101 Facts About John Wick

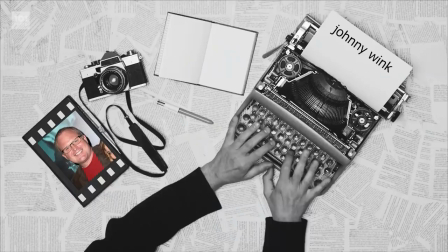[4:09]
Apparently, Derek Kolstad had no specific actor in mind for the lead role when the film was just a speculative script.
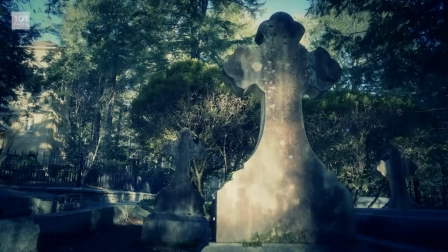[4:14]
Kolstad admitted that, kind of counter-productively really, he always writes with a deceased actor in mind for the role,
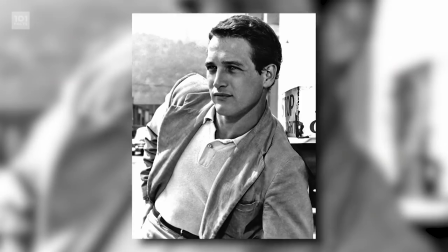[4:19]
as he grew up watching old black and white films starring actors who have long since passed away.
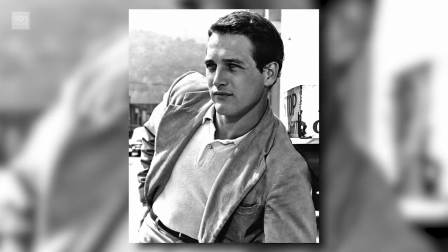[4:23]
As a result, the role of John Wick was originally written for the iconic actor Paul Newman, who sadly passed away in 2008.
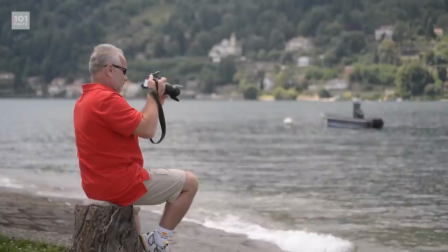[4:30]
14. In the original script, the character of John Wick was actually an older retired killer in his 60s or 70s.
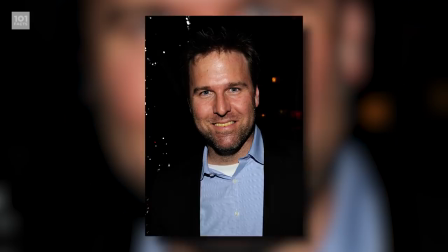[4:37]
Thunder Road executive Basil Iwanick changed this, however,
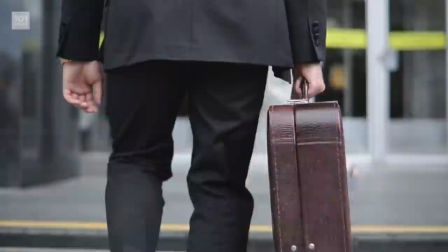[4:40]
arguing that the character's age wasn't relevant and that a veteran actor in his 40s would be a better fit, especially considering the physicality of the role.
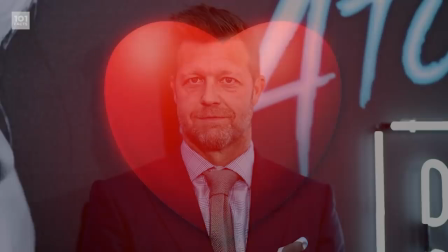[4:48]
15. Wick's dying wife Helen was portrayed by Bridget Moynihan, who Leach described as the heart of the movie.
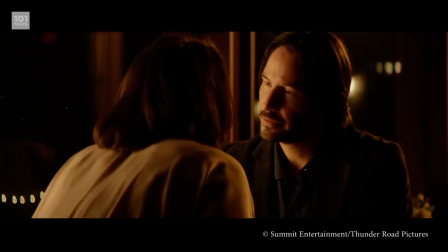[4:54]
As part of her performance as Helen, Moynihan refused to read the rest of the script following her character's death, as she wanted to fully commit to the role of a wife who only saw good in her criminal husband.
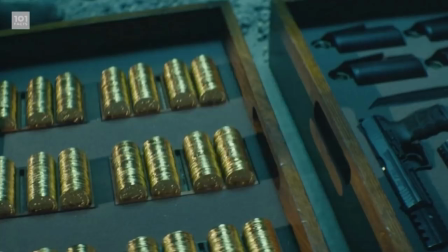[5:03]
Aw, that's sweet, I guess. But also, she really didn't read much of the script then, did she? 16.
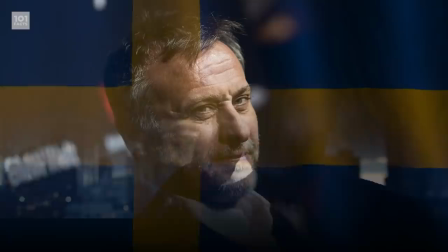[5:09]
The role of Viggo Tarasov, the film's primary antagonist, was filmed by Swedish actor Michael Nykvist.
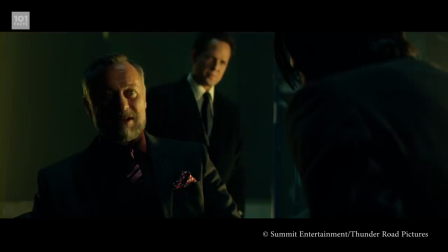[5:15]
Viggo's personality was already a counterbalance to Wick's single-mindedness.
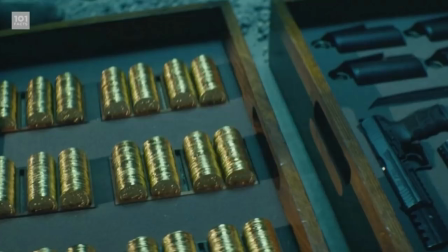[5:18]
His costume reflects this, smart and stylish but with colours and jewellery that reflects Viggo's quirkiness in comparison to Wick's less creative wardrobe.
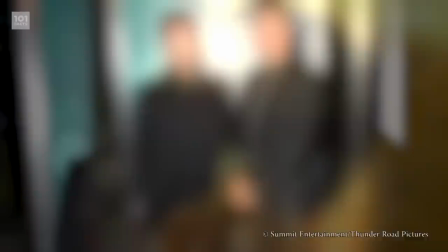[5:26]
17. As the Hellskin Leech were concerned with how viewers would react to all the, you know, violent murders in the film,
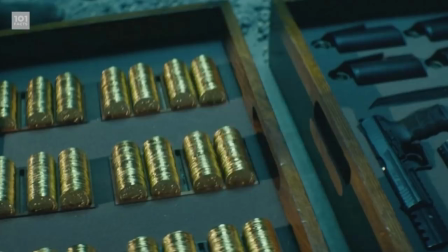[5:32]
when casting the role of Viggo Tarasov's son, Iyosef Tarasov, they specifically cast someone who looked like a, and I'm quoting here, sorry Alfie Allen, great prick. Yikes, imagine having that on your resume.
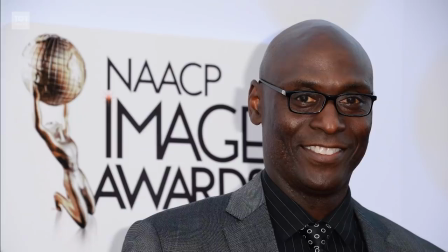[5:44]
18.
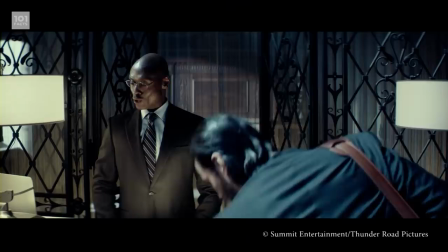[5:45]
Veteran actor Lance Reddick plays the polite, composed, but quietly intimidating Chiron, the concierge at the Continental Hotel, which caters exclusively to the criminal underworld.
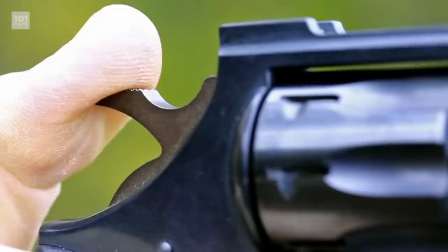[5:54]
When asked about the role, Reddick stated that the Kenyan accent he adopted helped add the formality required for the character, whom he said was first and foremost elegant.
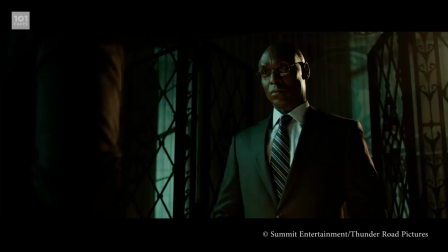[6:01]
However, he also made it clear that Chiron was a killer and a survivor, basically someone you just don't want to mess with.
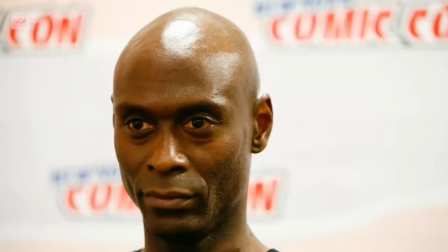[6:07]
19. Many characters in John Wick are named after figures from the Grico-Roman world of classical antiquity.
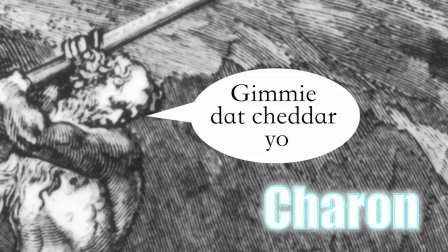[6:12]
As mentioned, Lance Reddick plays the hotel manager Sharon, which is a reference to Greek mythology in which Sharon is the ferryman of Hades, whom you must pay for safe passage.
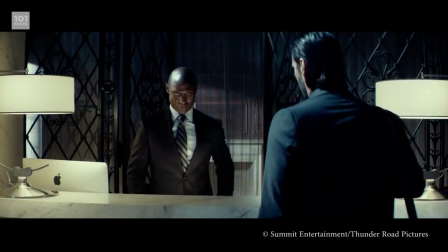[6:20]
This is why Sharon put the gold coin in his pocket at the hotel, as John was, in a sense, paying for safe passage.
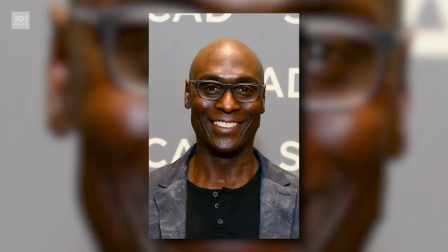[6:29]
20. Incidentally, in 2013, the year before playing Sharon and John Wick, Reddick also appeared in American Horror Story as voodoo deity Papa Legba.
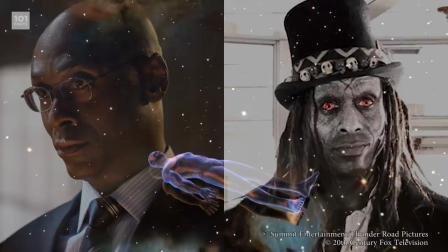[6:37]
Both Papa Legba and Sharon are considered psychopops, which are entities that govern the borders between the living and the dead, and guide the deceased to the afterlife.
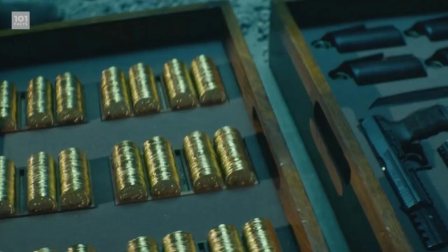[6:45]
Not many people can say they've played a psychopomp, let alone two of them. 21.
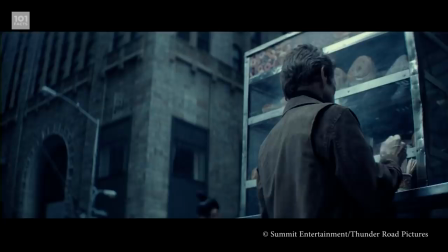[6:50]
The Greco-Roman theme continues with Willem Dafoe and John Liguizamo, who respectively play the characters of John Wick's mentor, Marcus, and the chop shop owner, Aurelio.
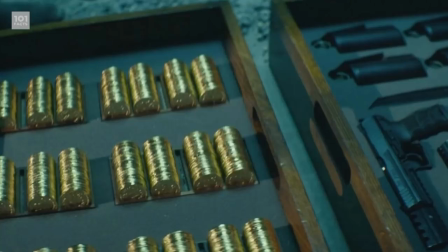[6:58]
Together their names are a reference to Marcus Aurelius, a renowned Roman Emperor. 22.
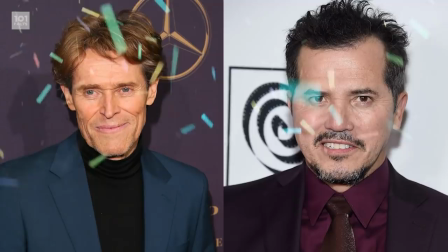[7:04]
Uh-oh. Incidentally, Willem Dafoe and John Liguizamo share the same birthday of the 22nd of July.
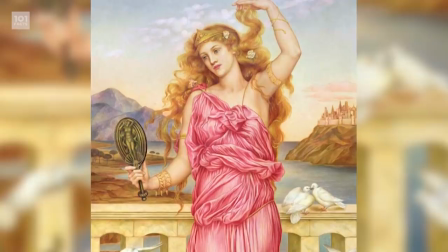[7:13]
23. Some have even suggested that John Wick's late wife, Helen, could be annulled to Helen of Troy, the figure from Greek mythology fabled to be the most beautiful woman in the world.
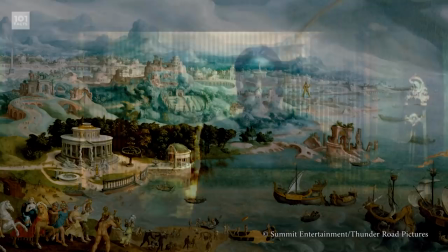[7:24]
So beautiful, in fact, it started a war. This is somewhat indirectly the case for John Wick, who only begins his final escapade after the memory of his wife is insulted with the killing of his puppy Daisy.
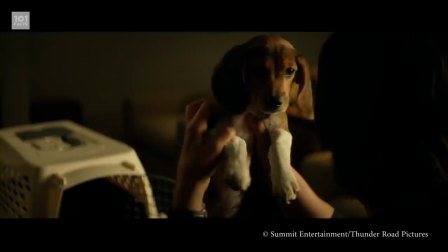[7:33]
24. Daisy, the dog that John Wick owns in the movie, was faithfully portrayed by a beagle puppy named Andy, who prevailed over dozens of other beagles to nab himself the role.
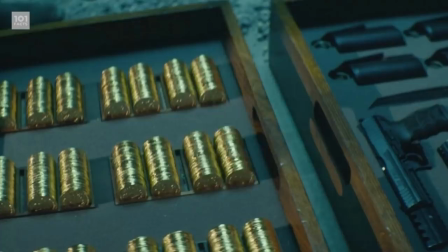[7:43]
I've heard of child actors, but this is ridi- Okay, I'll see myself out. 25.
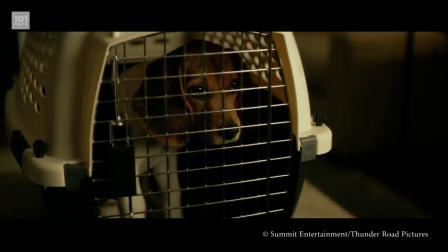[7:48]
Like her owner, Daisy was originally going to be much older in the film at around 18 years old, roughly equivalent to a human being in their 80s or 90s.
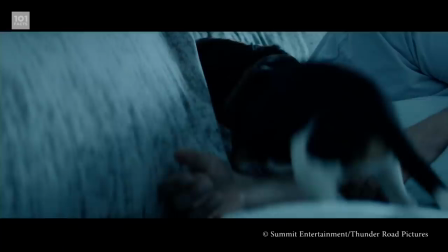[7:56]
This also changed from the movie showing Daisy as a sprightly young puppy, rather than a trembling old pooch banging on the doors to doggy heaven.
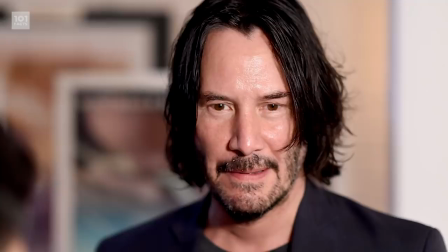[8:03]
26. 6. In order to get the shot in which Daisy jumps up onto the bed and licks Wick's face,
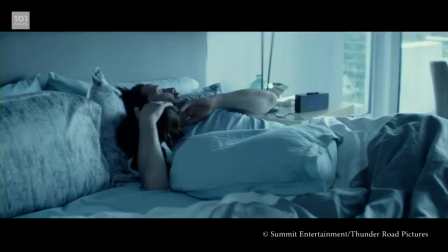[8:09]
the filmmakers had to rub bacon grease on Keanu Reeves' face and beard so that Andy would scamper over to the actor's pillow and give him a proper good lick.
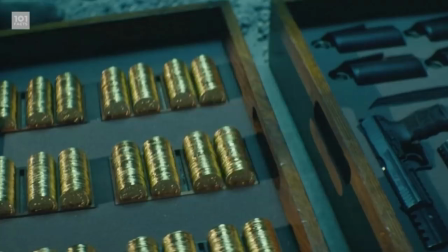[8:16]
I kind of have the suspicion that Andy enjoyed filming that scene a little more than Reeves did. 27.
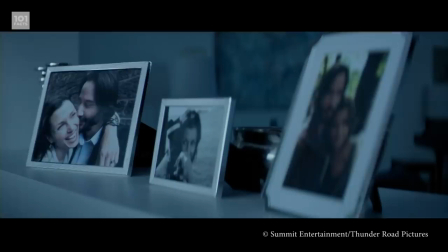[8:22]
In order to imbue the film with reminders of Wick's late wife, the filmmakers worked in an overarching Daisy motif into John Wick that constantly links back to Helen.
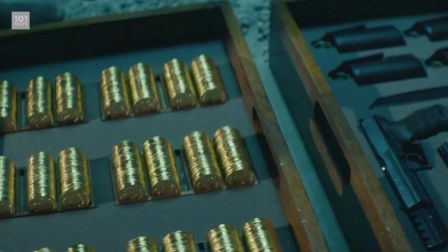[8:30]
There's a Daisy symbol in the hospital room, there's a Daisy symbol on the coffee mug in Wick's house and when the card arrives from Helen, there's a Daisy symbol on it too.
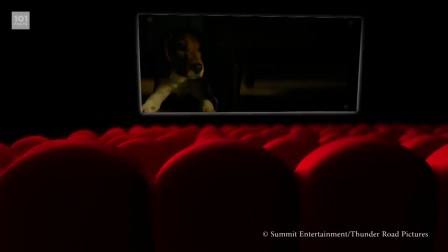[8:39]
28.
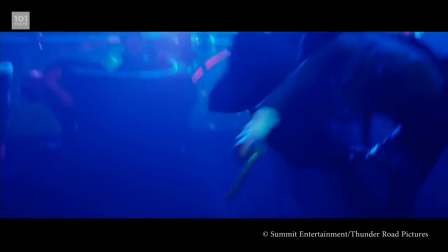[8:39]
Originally, the studio did not want Daisy to die, taking the position that while the deaths of literally dozens of people throughout the film was all in good fun, the killing of a dog was simply too violent.
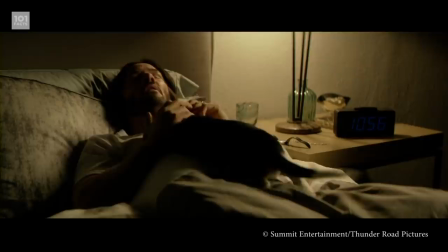[8:49]
Leach and Stahelski refused to change the script, though, due to the fact that it's pretty integral to the film given it's one of the main reasons Wick embarks on the angry little killing spree in the first place.
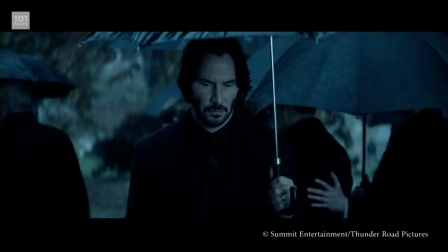[8:57]
29.
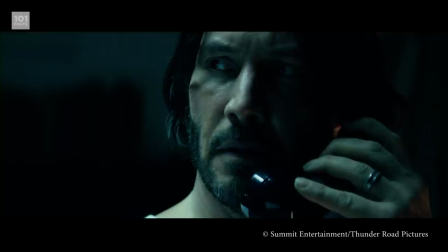[8:58]
The studio also didn't want Reeves to have a beard in the film, which was another thing the filmmakers had to fight for, maintaining that Wick's face fur contributed to the grittiness of the film.
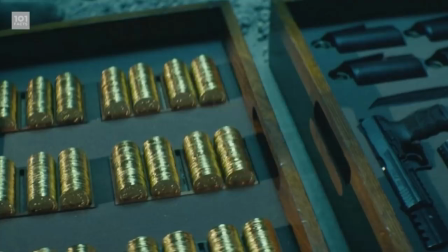[9:07]
The studio didn't like it, though, because they disapproved of their lead star's face being partially covered, apparently unfamiliar with the concept of hair.
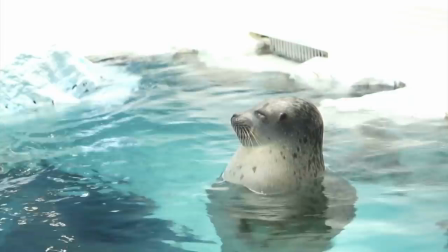[9:14]
30. Reeves prepared for the demanding role of John Wick by training with Navy Seals for eight hours a day for four whole months.
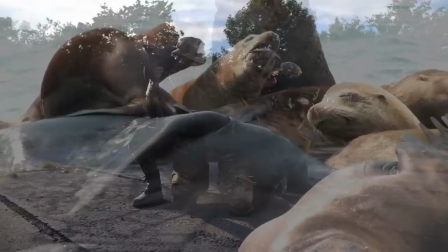[9:22]
This included weapons and martial arts training that focused on the sort of close combat gunfights John Wick faces in the film.
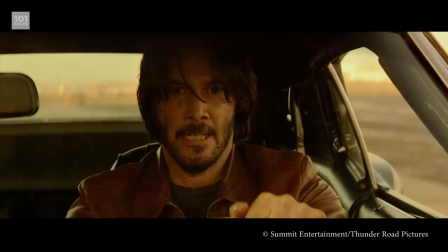[9:29]
31. John Wick was shot entirely with ARRI Alexa XT cameras in order to capture the high-budget fight scenes and fast-paced action.
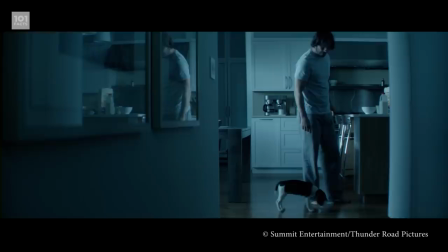[9:37]
Cinematographer Jonathan Seller worked with Zahelski's idea that they wanted to create a visual contrast between John Wick's happy home life and the world he gets drawn into,
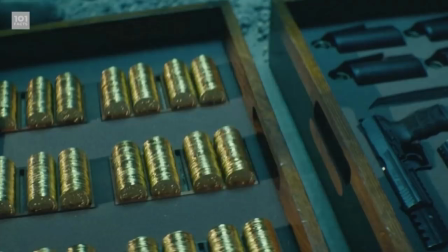[9:44]
using much darker lighting in the underworld scenes along with a constantly moving camera. 32.
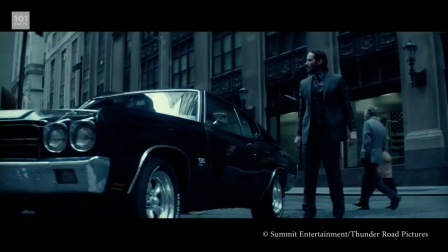[9:51]
The filmmakers also used different lenses on the same camera when filming night and day scenes, giving the daylight a hazy look that they felt was more cinematic.
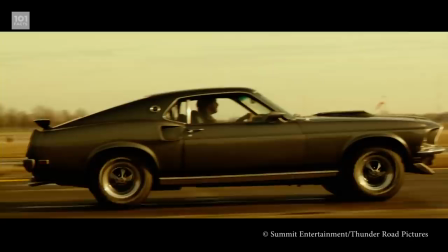[9:58]
Yeah, there you go, a fact about the actual filmmaking process. It's not all behind the scenes goofing around facts on 101.
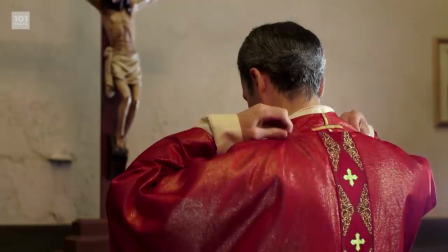[10:03]
We're respectable. 33. Throughout the film, Wick is dressed in smart stylish suits that allowed him to fit into any scenario without standing out.
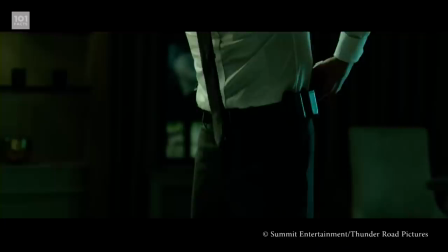[10:13]
Reeves described it as funereal and priestly while maintaining a sleek look of a killer. Hot.
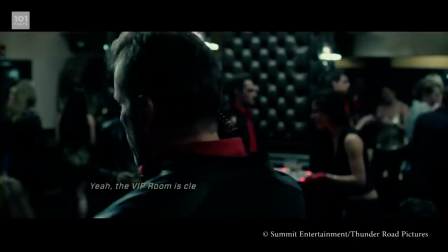[10:19]
34. Originally meant to be dressed in combat gear, the henchmen in the film were eventually kept in suits, because, as Leech said, John Wick is a film about men in suits.
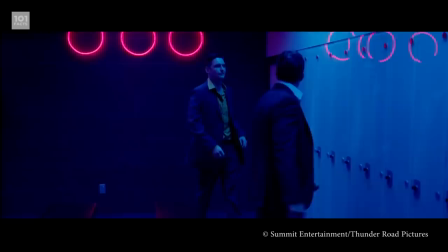[10:27]
This is all part of the stylish yet gritty underworld that fits the noir genre. Man, I wish Aura was a sleek, stylish killer.
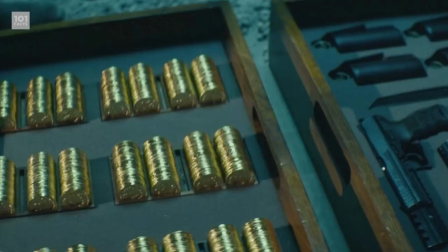[10:33]
Most of the time I just have to settle for disembodied voice, or fact boy. 35.
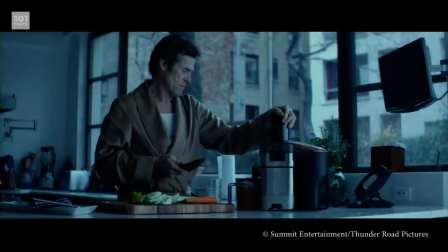[10:38]
Willem Dafoe's character is in his bathrobe, making a health juice when Viggo comes knocking.
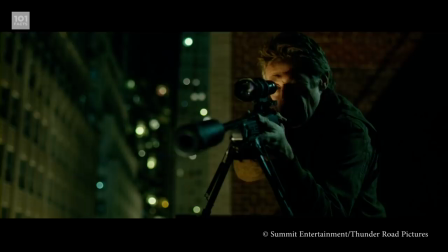[10:43]
This was in addition by Dafoe, who wanted to play his character as an old-school assassin focused on staying on top of his game.
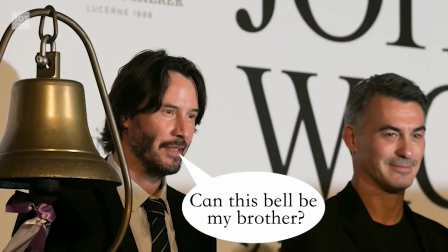[10:48]
Stahelski said that this was one of the benefits of working with an experienced cast, as they They provide useful additions that inexperienced directors may not have identified.
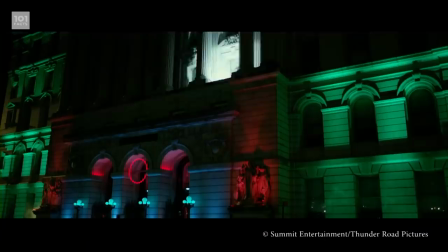[10:56]
36. The film was shot in a number of notable locations in New York City.
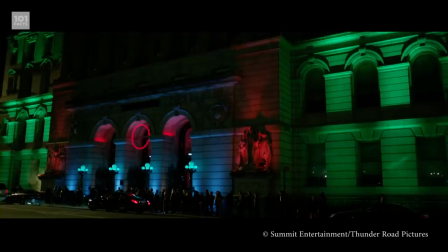[11:01]
For instance, the Red Circle Bar is actually the New York County Surrogate Court building,
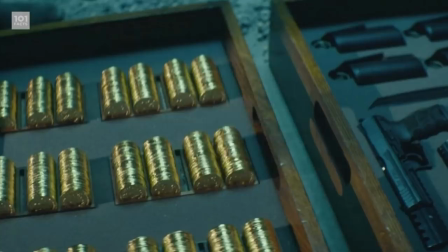[11:05]
the Russian mob boss's house and pool scene was shot on top of the James Hotel, and the Continental Hotel is the Beaver Building,
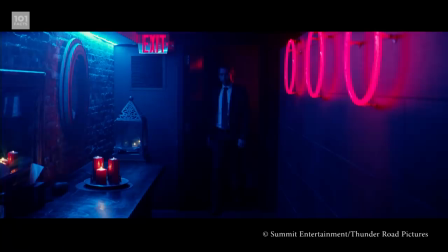[11:11]
also known as Coco Exchange. 37. Incidentally, the Red Circle Bar is a clear reference to another of the film's main influences,
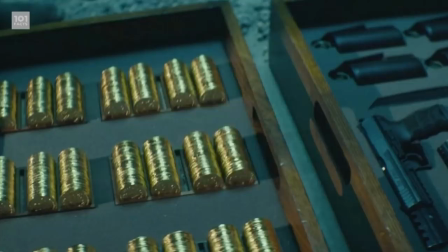[11:20]
The Circle Rouge, a 1970 Franco-Italian crime film set mostly in Paris, Paris. 38. In the film, Wick shows himself to be an expert at close combat fighting, and switches between judoka,
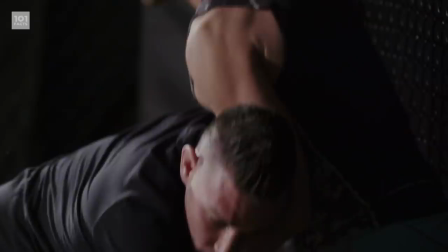[11:32]
Japanese jiu-jitsu, and Brazilian jiu-jitsu, all of which are martial arts disciplines that specialize in throws and chokeholds.
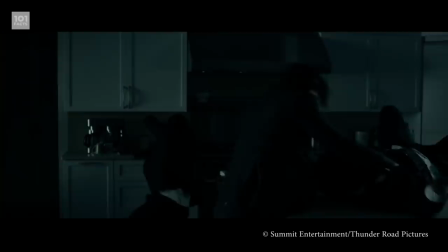[11:39]
Leach and Stahelski said that this was done to make Wick stand out, as Brazilian jiu-jitsu and judo fighting styles are much more believable to watch in comparison to other fighting styles like boxing or kickboxing,
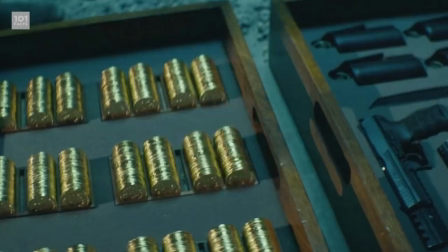[11:48]
which require much more editing to hide punches and kicks which aren't actually landing. 39.
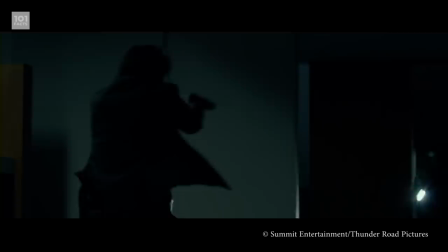[11:54]
John Wick also smoothly transitions between several shooting styles depending on the situation.
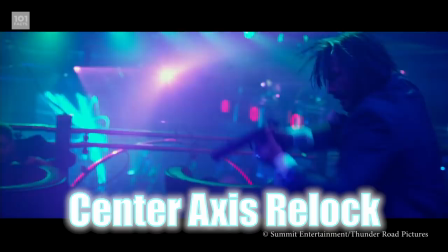[11:58]
During close quarters battles and while moving through tight hallways, he employs what's called the center-axis relock stance, which was developed specifically for combat.
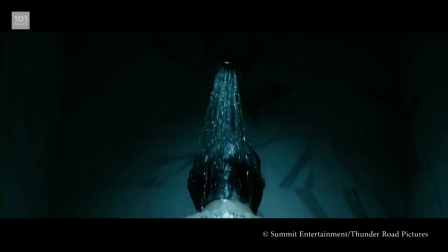[12:06]
When moving and shooting at longer ranges, though, he changes into more traditional weaver and isosceles stances, which were created for competitive shooting competitions.
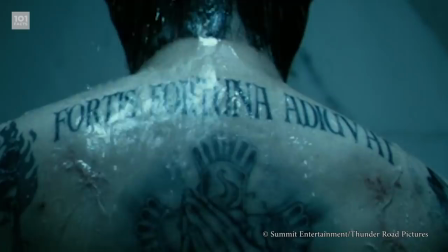[12:15]
40. The tattoo on Wick's back is the Latin phrase Fortis Fortuna Adiuvat, which literally translates to Fortune Favors the Strong.